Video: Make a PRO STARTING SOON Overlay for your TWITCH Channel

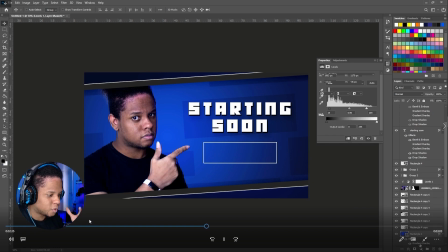I added a bunch of them, put them behind myself, so the main subject, but I think I get rid of this in a bit.
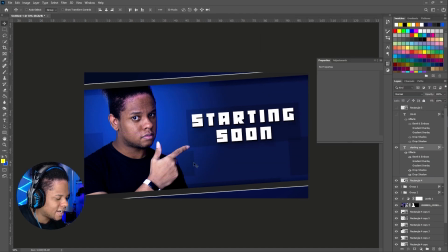And then I don't remember.
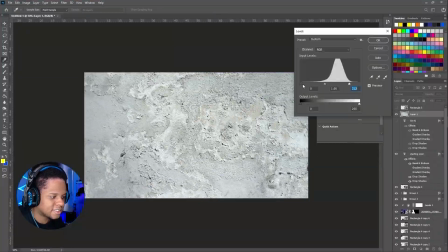But anyways, I also show that you can go to a website such as Pexels or Pixhere to get
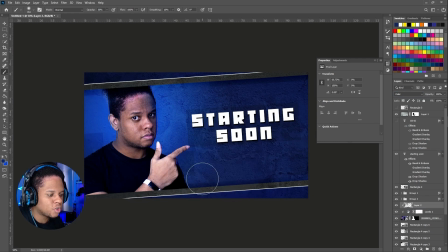stock footage. Basically, this is stock images. So I just type grungy texture just to add a texture, and I created a new layer,
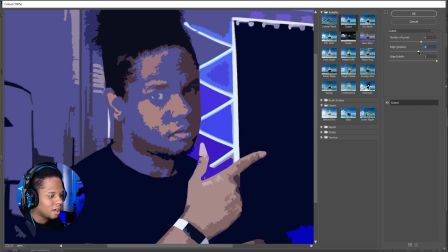painted some blue, and made the blending mode to color. So here I'm using the cutout filter in the filter gallery.
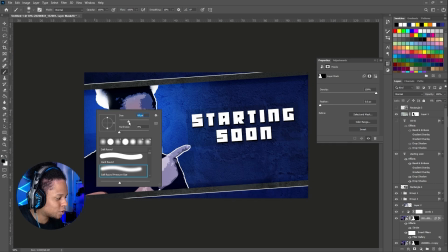In Photoshop, in the filter gallery,
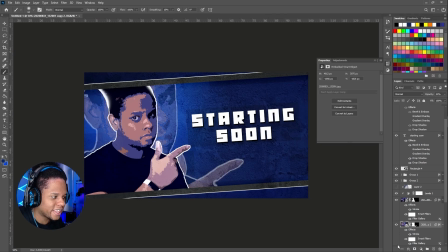so it's a kind of like an easy mode of making things look stylized or even drawn if you have to.
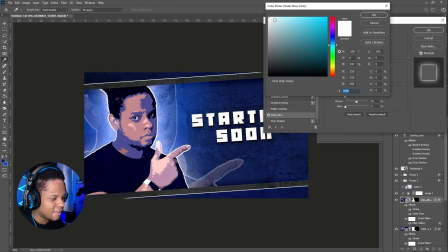I was just readjusting my mask right there and I added an outer glow.
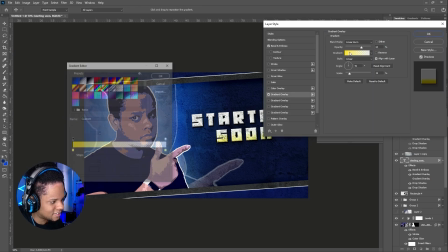I added that texture to the text so it would look pretty good.
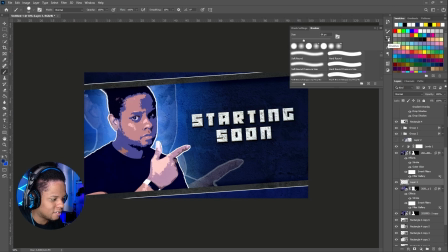And then I just played around it a lot until I had something that I was satisfied with.
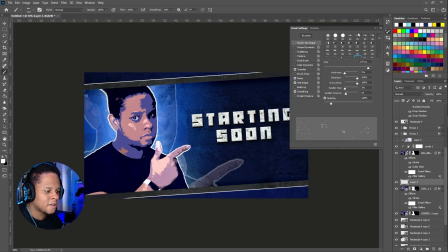So I wanted to put some particles behind me just to kind of motivate that glow that's coming from behind me. So I would go and just, you know, place a bunch of
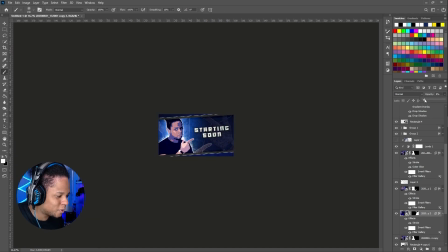ink splashes with the main brush tool, and then duplicated that background a little bit.
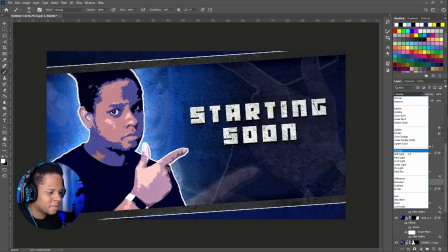I added some blur to that background, sized up a version of me.
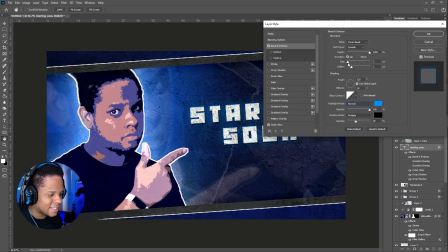I changed the blending mode on those particles. And then I really wanted to add some blue to that text because I felt like we were missing that blue.
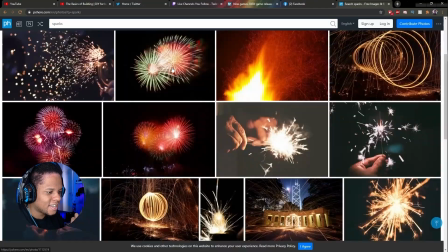So what I did is I added the white part of the bevel.
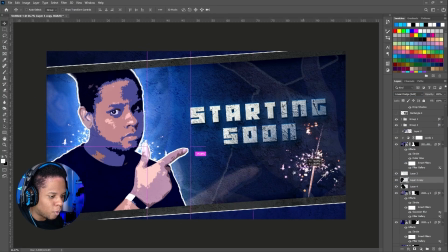I put that in blue, so it looked a little bit more more faithful to the color scheme. Then I just found a bunch of sparks on Pixhere. Those are Creative Commons images that you can use.
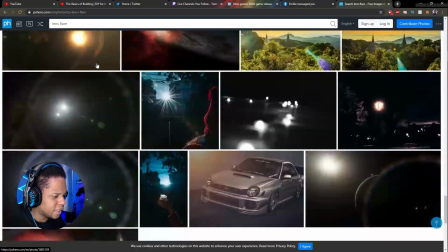And then I just duplicated them, blending mode was screen or add. And then I looked for more.
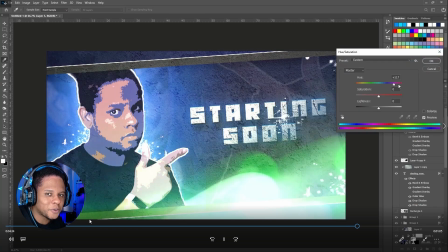And then I decided to go with a light leak. Light leaks are also an easy button. I think the goal here is to show you how to
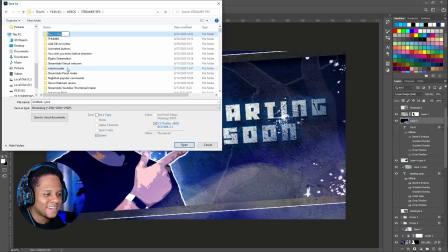easily create something by just smashing a bunch of stock footage, stock images together.
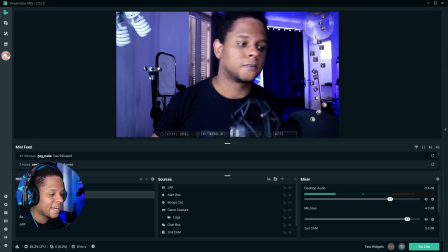Then I saved this. So technically here my image was done. So all I had to do is go ahead and open up Streamlabs OBS, bring it in there.
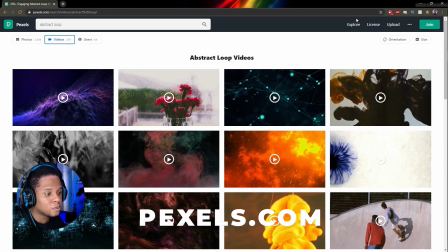And then I went to pexels.com.
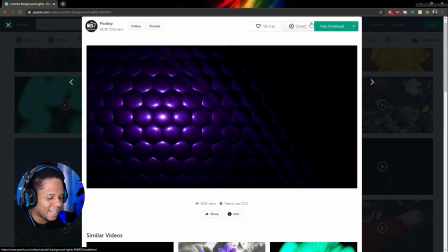And what I did here is find something that had like a black background that I know I could key out the background.
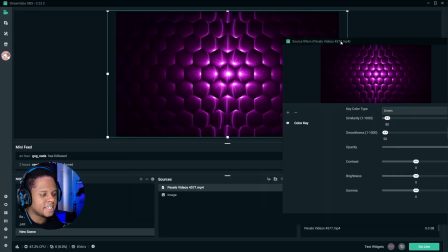So I would go to filter, I would go to color key, and then play around with it until I was satisfied.
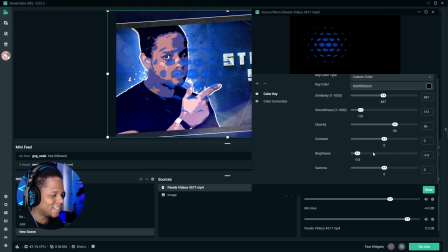Spoiler alert, I was not satisfied with this one, so I ended up changing it, but you can see the process.
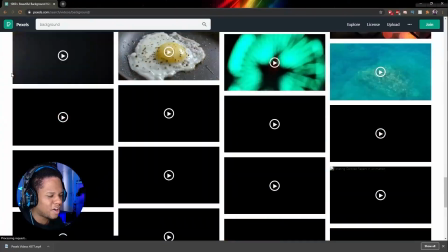You play with the similarity until you find a result that that is satisfying.
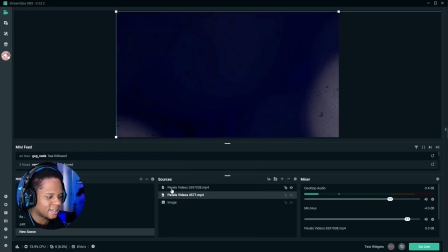Then I decided to go with that one instead,
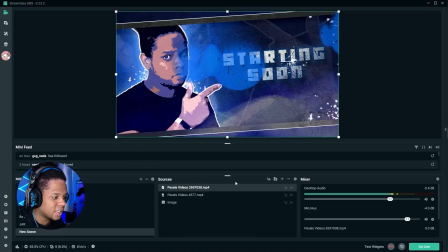and I ended up really, really, really loving the results. I'll probably show you more of it, and that's me recording the outro. What I'm gonna do is I'm gonna post the PSD for sure in my Discord. So with the PSD, you'll be able to kind of see what I did to make the original image. But when it comes to the animation part, all I did is find something, you know, that was kind of satisfying, that would loop, and then I added a color key filter in Streamlabs OBS, something that you can also do in OBS Studio, for example. Okay, so there's no magic here. I know it's not a step-by-step tutorial, but the thought is here. Technically, you learn how to make any image or any overlay animated by watching this. So PSD will be in the Discord. The link will be in the description. I'll probably post a video of the final result here to let you know how it looks like.
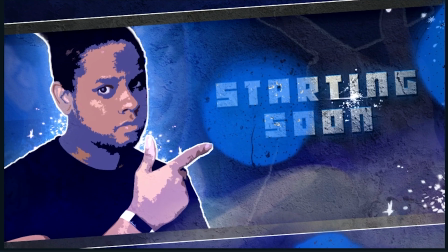And if you have any questions, please feel free to ask.
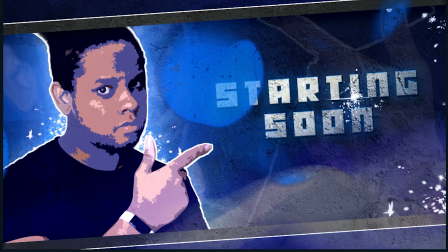If you would like to see a really step-by-step tutorial, which I don't know why you would want to see that, but I could do it.
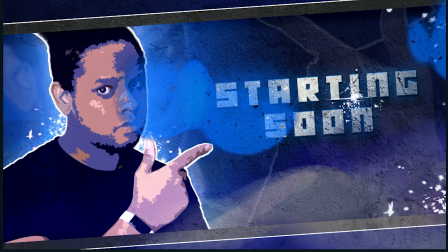Okay, just let me know in the comment section below. Follow me on social media.